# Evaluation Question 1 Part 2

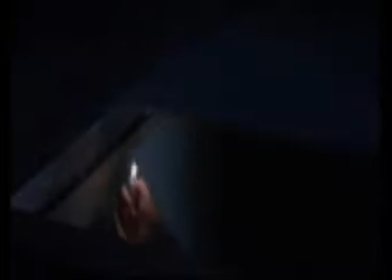0s
Another key component when producing a cinematic experience is the sound and music that accompanies it.
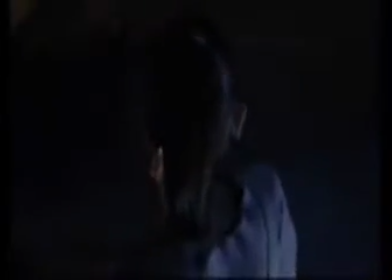5s
There are many films that helped us come to grips with how to use music effectively, but perhaps one of the most influential ones was a scene from The Grudge.
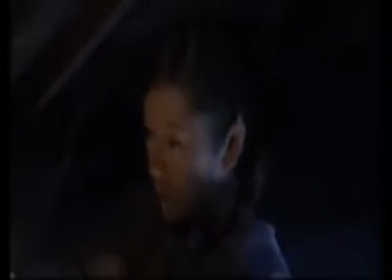12s
The music effectively builds tension using tones placed in minor keys.
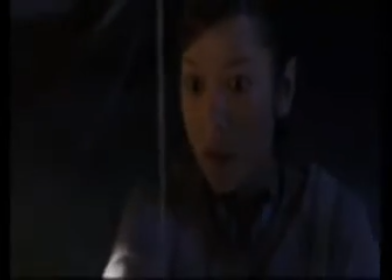17s
We similarly edited together minor tones from the copyright-free CD we purchased to create tense atmosphere.
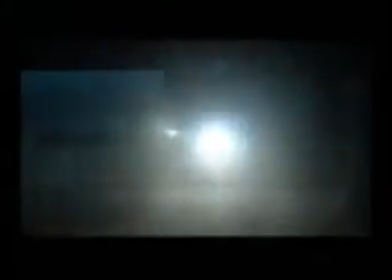23s
And just like The Grudge, when the scare arrived in our trailer, we amplify the volume of a harsh minor key tone.
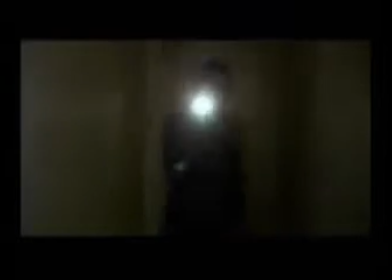28s
This accompanies the scary visual imagery to achieve the best possible scare effect. But what also made this instance a moment of fright was the editing style.
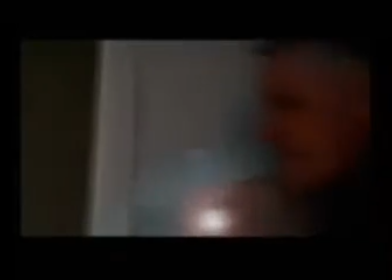36s
Editing is key to any film, and bad editing can change a person's perception of the film and the entire experience. You can get several different types of editing, so getting the right type was key to make a trailer a success.
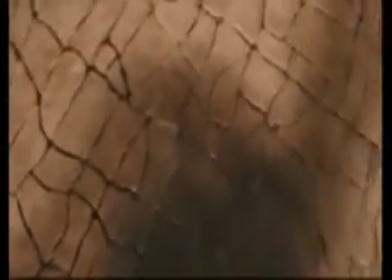46s
By looking at other horror films and trailers, we could identify conventional editing styles.
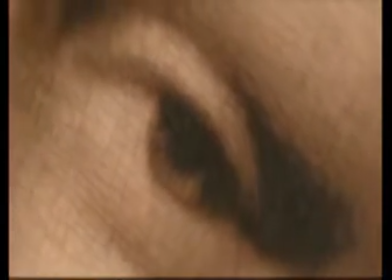51s
We noted that a lot of teaser trailers showed an abridged scene, sometimes from the film itself and sometimes not from the film at all.
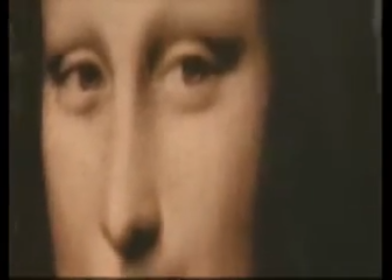57s
Using this information, we decided to edit the scene from the film itself together for our teaser trailer, like the Lord of the Rings teaser trailer.
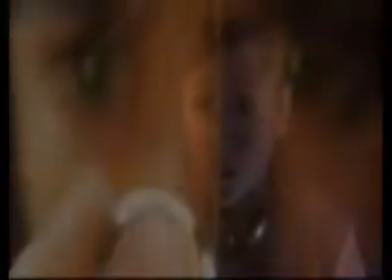64s
We also looked at horror films and how they were shot. An opening scene of The Grudge shows a Japanese teenage girl going into an attic after hearing a noise.
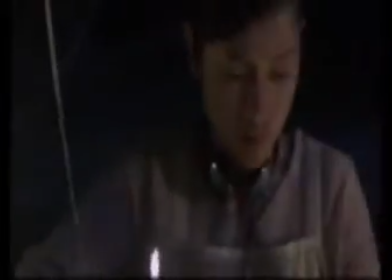72s
As she's looking around the attic, a creature jumps on her. You only see the creature for a split second, which allows for a fright.
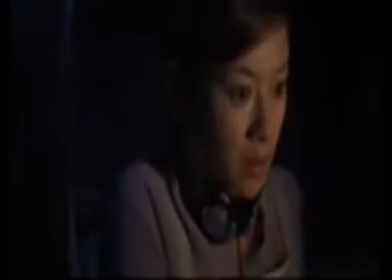78s
You don't see it long enough to identify its features properly, leaving a lot of the scare to the viewer's imagination.
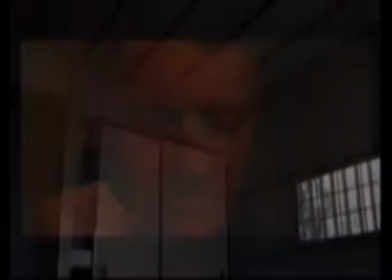85s
We chose to do the same with our trailer by only showing our creature for a split second. This helped to add more fright and keep the target audience guessing as to what was going on. As you can see from this clip, the shot of the demon face is only 1 second long. You don't see much of the boy or creature because the editing coincides with the sound, adding to the shock value.
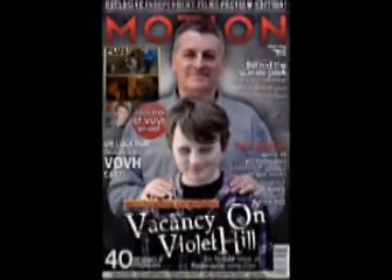104s
As well as producing a teaser trailer, we had to create a magazine front cover with our film featured on the front.
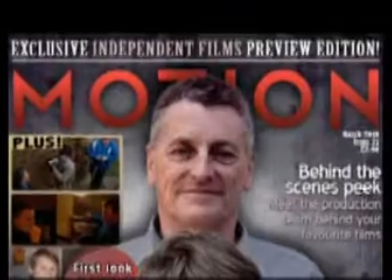108s
We chose to call our magazine Motion. Magazines possess a number of conventions that you can see across a wide range of magazine brands.
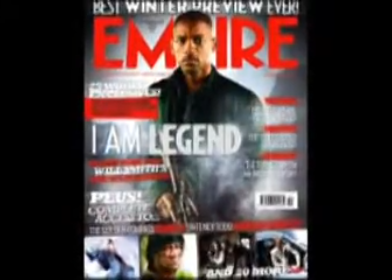116s
For us to identify what conventions we could use for our magazine's front cover, we each analysed a magazine front cover.
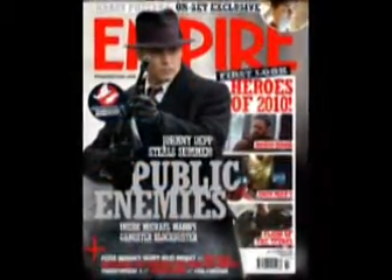123s
We analysed the articles promoted on the front cover, what type of pictures they used, and the font style they adopted.
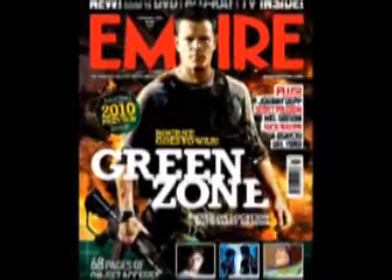129s
After comparing the magazine front covers, we knew what we needed to do for our front cover. One of the components which was crucial for our front cover was the image.
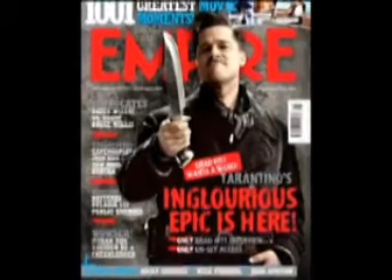137s
Film magazine front covers tend not to feature still from the film, but rather a picture taken for the magazine.
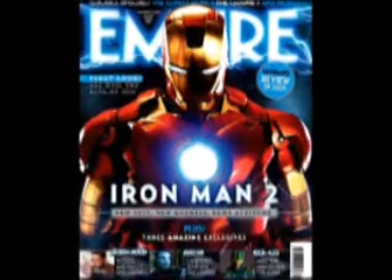142s
Took a picture for our cover, which was in keeping with the film we established with our teaser trailer.
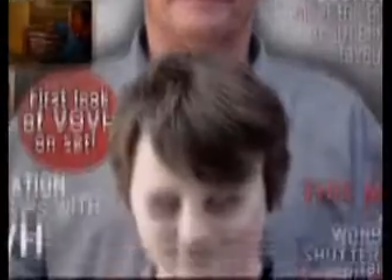147s
As you can see, we took a picture of the father and the son looking into the camera. However, the son has a sinister look.
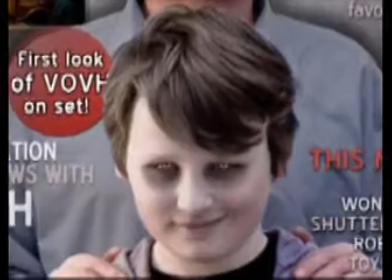154s
This helped to link the magazine front cover to the teaser trailer.
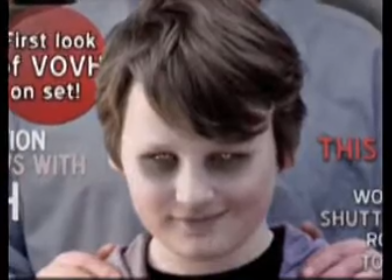157s
This is the same as other front covers we looked at, where there was a constant between trailers or the film itself and the image on the front cover, whether it be the background or the clothes that they are wearing.
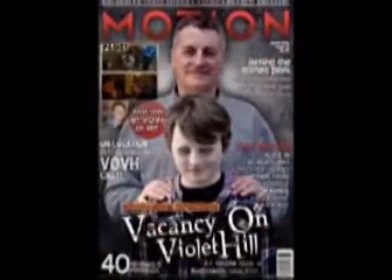165s
Another key part of the magazine front cover is what we include in terms of text on the cover,
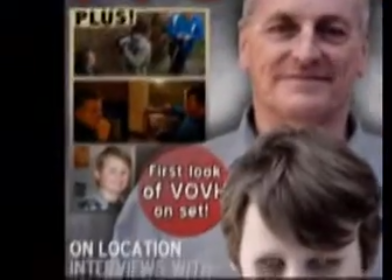169s
and we extensively studied several different magazine front covers and saw that they all kept relatively the same style,
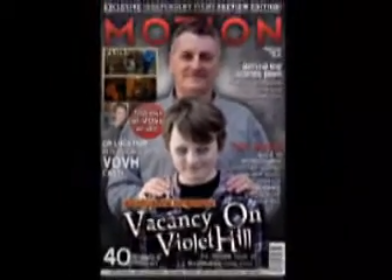174s
including text down the sides and bottom of the image. Some of it relating to the feature, also regulars, previews and reviews.
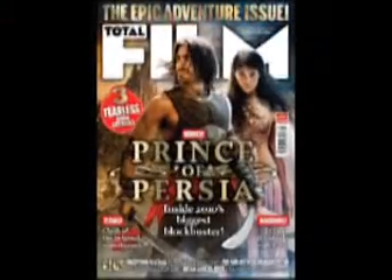182s
We then decided to look at current films in production, or films that had just been released, which feature on our cover.
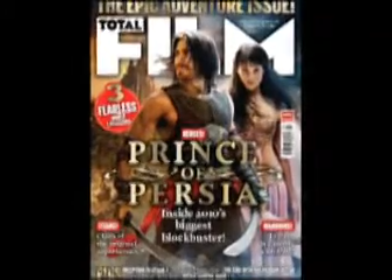188s
We also looked at what kind of features they did, for example exclusive on-set access.
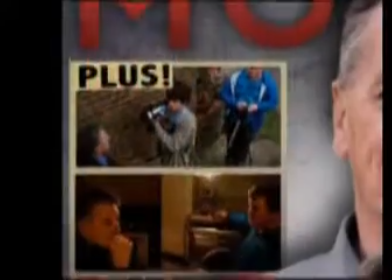192s
We liked this idea and used pictures we had already taken of us filming to include on the cover,
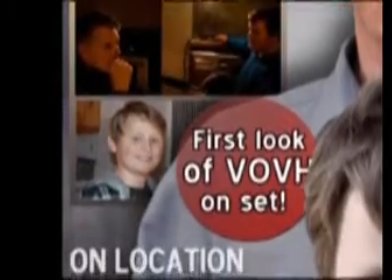197s
along with the text stating that this was an on-set look at the new film.
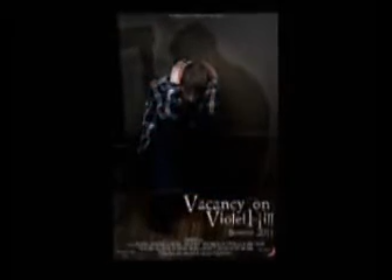203s
The other ancillary task that we did was a movie poster, which plays on a slightly separate aspect of the film's plot to that shown in the teaser trailer and magazine, which can be fairly typical for some productions as they release bits and pieces that hint more and more towards the hidden premise that
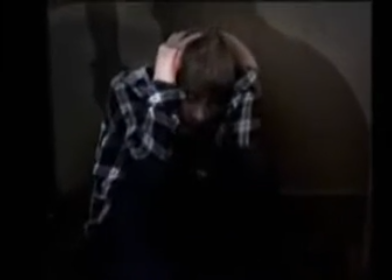215s
the features in the film. However, the conflict between the boy and the father is still evident throughout the imagery.
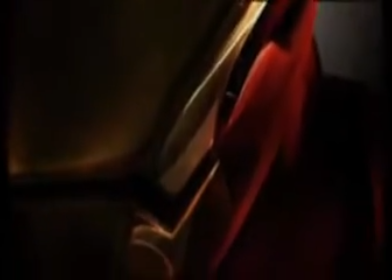221s
The main conventions of a teaser film poster that we conformed to was the basic information given by the text.
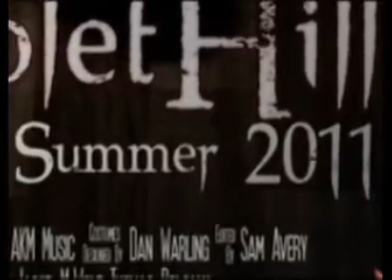227s
For example, summer 2011. Film posters that come out as early as the teaser trailer tend to give the audience a vague date to look forward to,
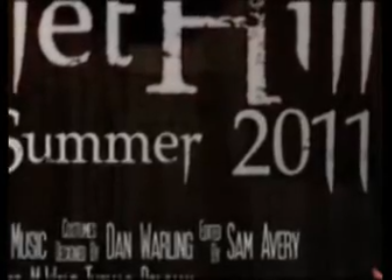234s
and the tagline to the film would come in due course along with the approach to release.
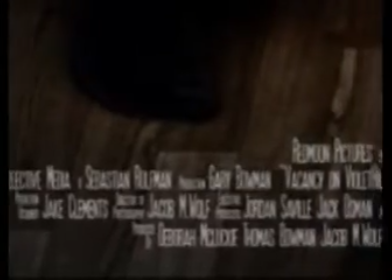238s
However, when concerning the text, the credits at the bottom do not strictly adhere to the conventions of most preview posters.